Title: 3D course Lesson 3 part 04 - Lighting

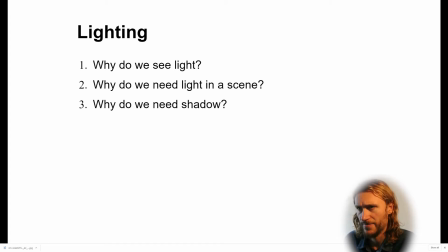Alright, let's continue with lighting. And let's first have some basic questions like, why do we see actually light? How do we get, why do we need the light in the scene, and why do we need shadow and so forth?
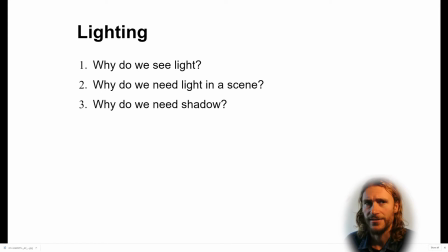So, well, actually, we can't really see light. We only see light because other objects reflect the light. So, and imagine that there's a sun and there's rays coming out of the sun,
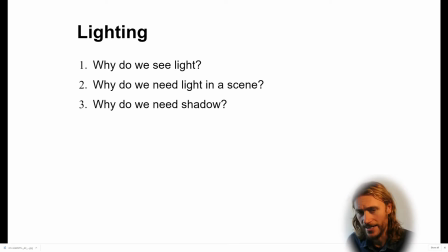and you don't see these rays, and it doesn't hit anything, and then you will never see that. You will never see that. So in order to see it, we need some object to reflect this light. And so why do we see light?
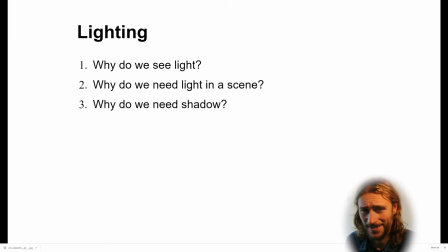Because there's an object to reflect it. And why don't we see light? Because there would be an absence of these objects. So why do we need then a light in the scene? Well, we need light in the scene to see the scene, but also to have atmosphere in the scene,
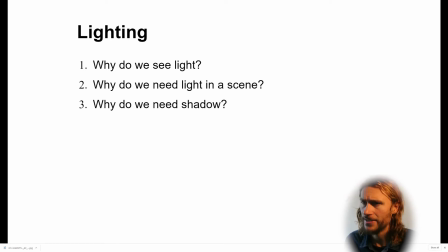to give emphasis on certain aspects in the scene, and maybe to even follow a certain path, like with level design, follow a certain path, like you want the viewer or the gamer to follow a certain flow.
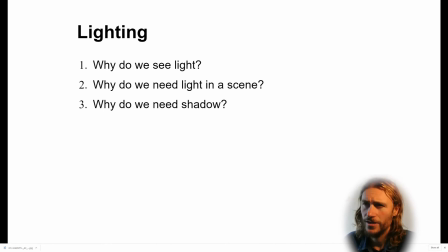You designed that. Then, why do we need shadow? Of course, shadow, it's in the real world as well, but it's also gives us the opportunity to get this stuff out of the background, or out or from the ground itself, or makes more of an emphasis on it.
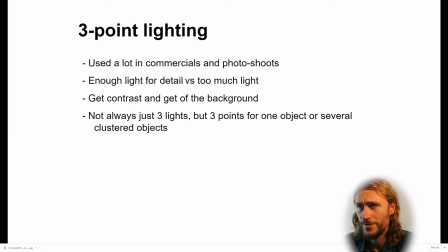Alright, let's continue and look at 3-point lighting. We're going to dive in that today. And 3-point lighting is used in commercials, photo shoots, and it's a way to really make an object stand out.
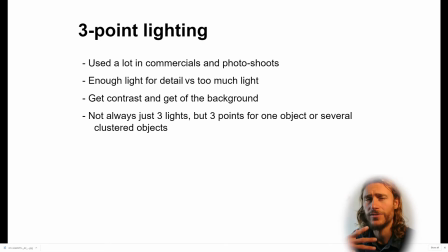So you want this detail to come out, you want it to get out of the background, you want some detail to be seen, you want to get some contrast and get it off the background. And of course, it's not just 3 lights, it's 3 points where there could be several lights clustered together
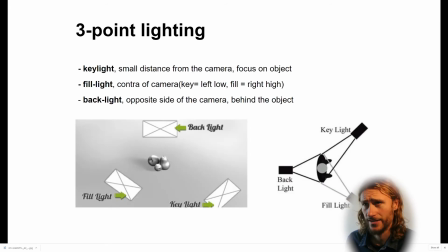for one or several objects. So how does that look like? So you have a key light, which is a small distance from the camera. So let's say here's the key light and here's the camera, for example, or here. So there's the key light, small distance from the camera, and it's focused on the object.
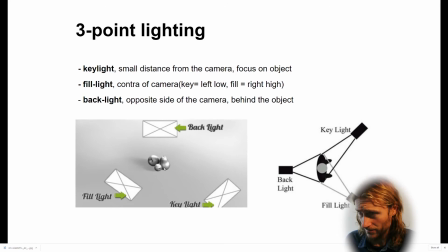So here's the object. Then there is a backlight or a fill light. So let's focus on the fill light, and it's contra from the camera, so like the opposite sides, like here.
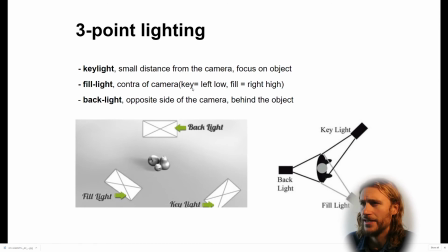So in this case, for example, the key light is left low or right low, and the fill would be right high or right low, just contra of the key light. And the backlight is of course on the back, opposite of the camera.
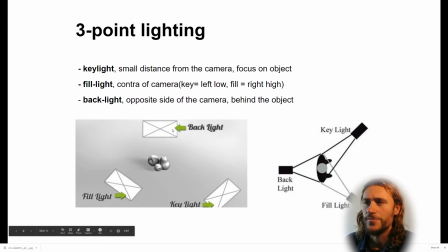So if the camera would be here, it would be opposite, and it's behind the object to get the object a little bit off the background. And here you can see it a little bit again. So it's key light, fill light, and back, and here could be the camera.
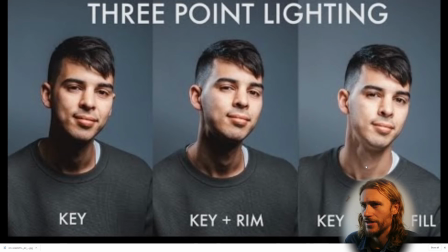Here's another example of how that could look like. So here's the key light, so hard lit. So if you would only have this, way very harsh. It could be for some productions, it could be what you want.
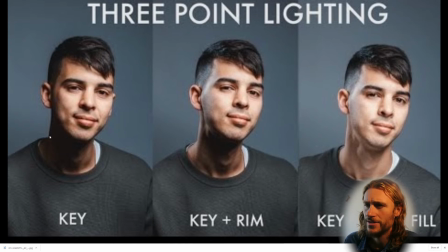But it's still not off the background. It's very much in the background, and there is this the rim, which is actually the backlight, and gets it off the background, as you can see already.
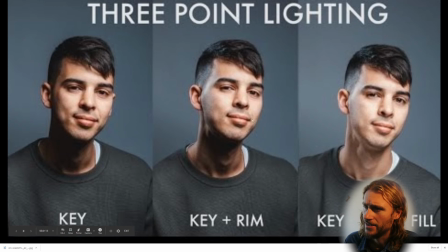And then there is the fill light, which gives these harsh shadows, gets these harsh shadows away. Right. So that's nicely lit 3-point lighting. So how we do that in a scene in Maya?